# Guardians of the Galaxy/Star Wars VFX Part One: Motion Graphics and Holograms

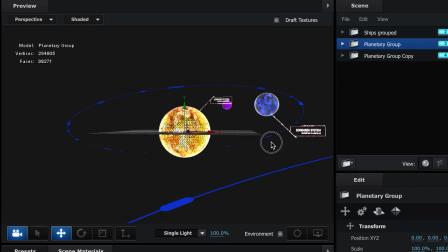8:11 Let's see, what else we got here? The solar systems were just simple sphere primitives,
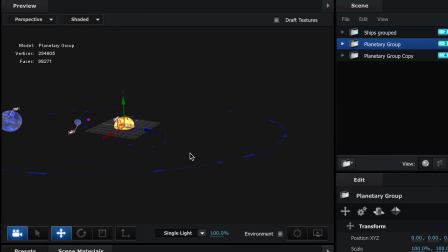8:16 and then for the orbital paths were just planes that were using my dashed lines as the textures on top.
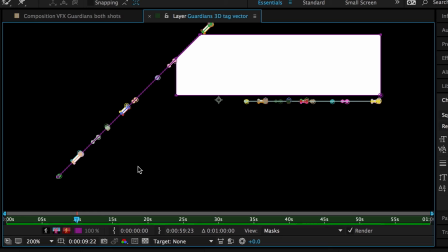8:24 Oh, and to note everything that has these tags, those were just vector files brought in from Illustrator, like this, and then filled in with text layers.
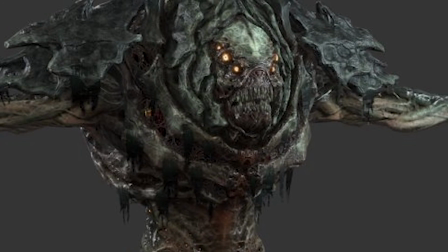8:35 Okay. So one of the things I got was the Leviathan model.
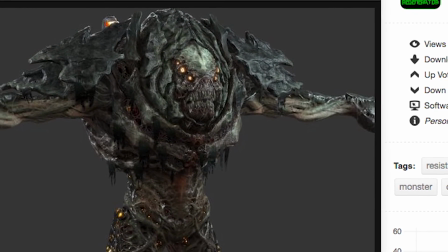8:39 The Leviathan 3D model, also on tf3dm.com.
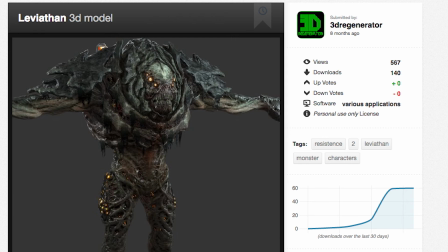8:44 This one was submitted by a 3D regenerator 8 months ago and decided that I didn't need the whole body.
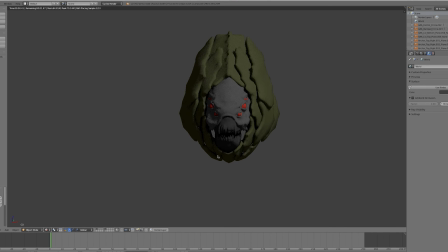8:52 So instead, I just simply cut off its head and brought that also into Element and then
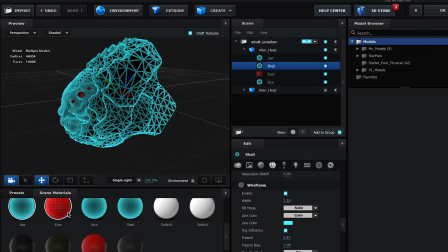8:58 converted that to a wireframe and then just had it rotate back and forth a little bit.
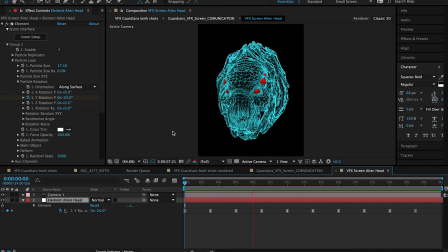9:03 And then I brought that element over into my graphics.
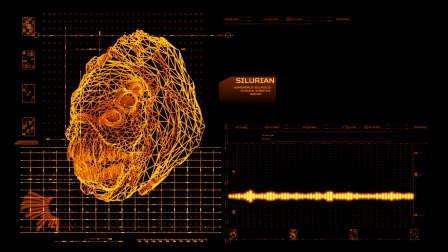9:08 And also towards the end of it, I wanted to have parts of it dim out to have the transmission loss stand out.
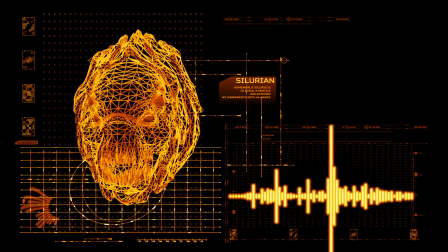9:15 So I simply just brought down the opacity of the background layer. And another plugin I bought from Video Copilot was their Twitch plugin, which allowed it to kind of have that interfering signal look on it.
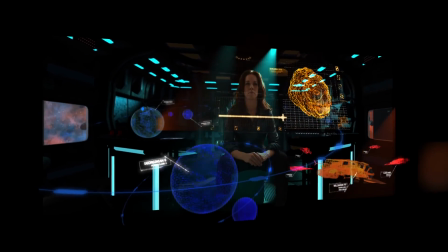9:26 Now here we are bringing it into the final shot, and you can see
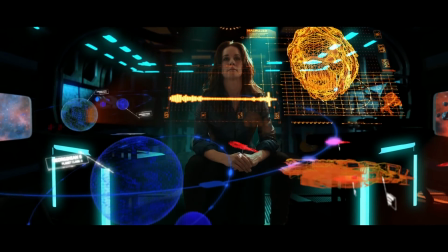9:30 this is what our actress is reading as it goes through the shot, so she introduces herself to what it is she,
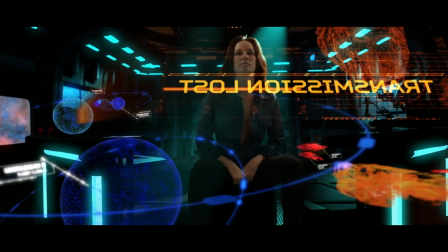9:36 you know, if she chooses to rescue this ship in distress, she knows what she's gonna be facing.
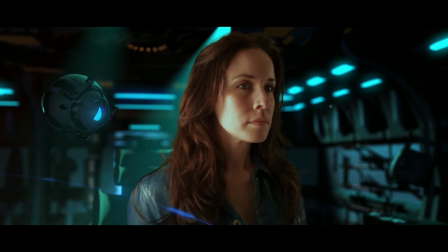9:42 That wraps it up for this portion.
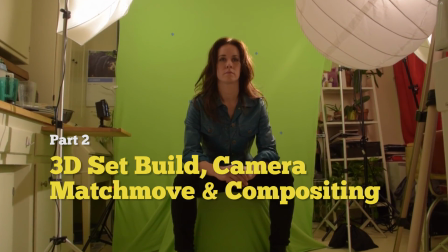9:44 Stay tuned for our next tutorial, where we take a green screen shot we did in our kitchen of our actress and brought her into a fully realized 3D spaceship.
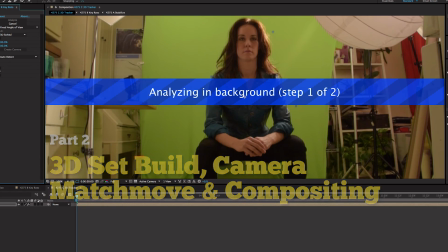9:53 And of course, that includes VFX match moving of the camera move, building the entire spaceship and all the other additional props. And well, until then, like, comment below if you have any questions, put those below. As always, subscribe. Thank you so much, and come again. Hi, everyone. Hi. Hey, everyone. Welcome to Moovieboy. As always, I'm going so fast.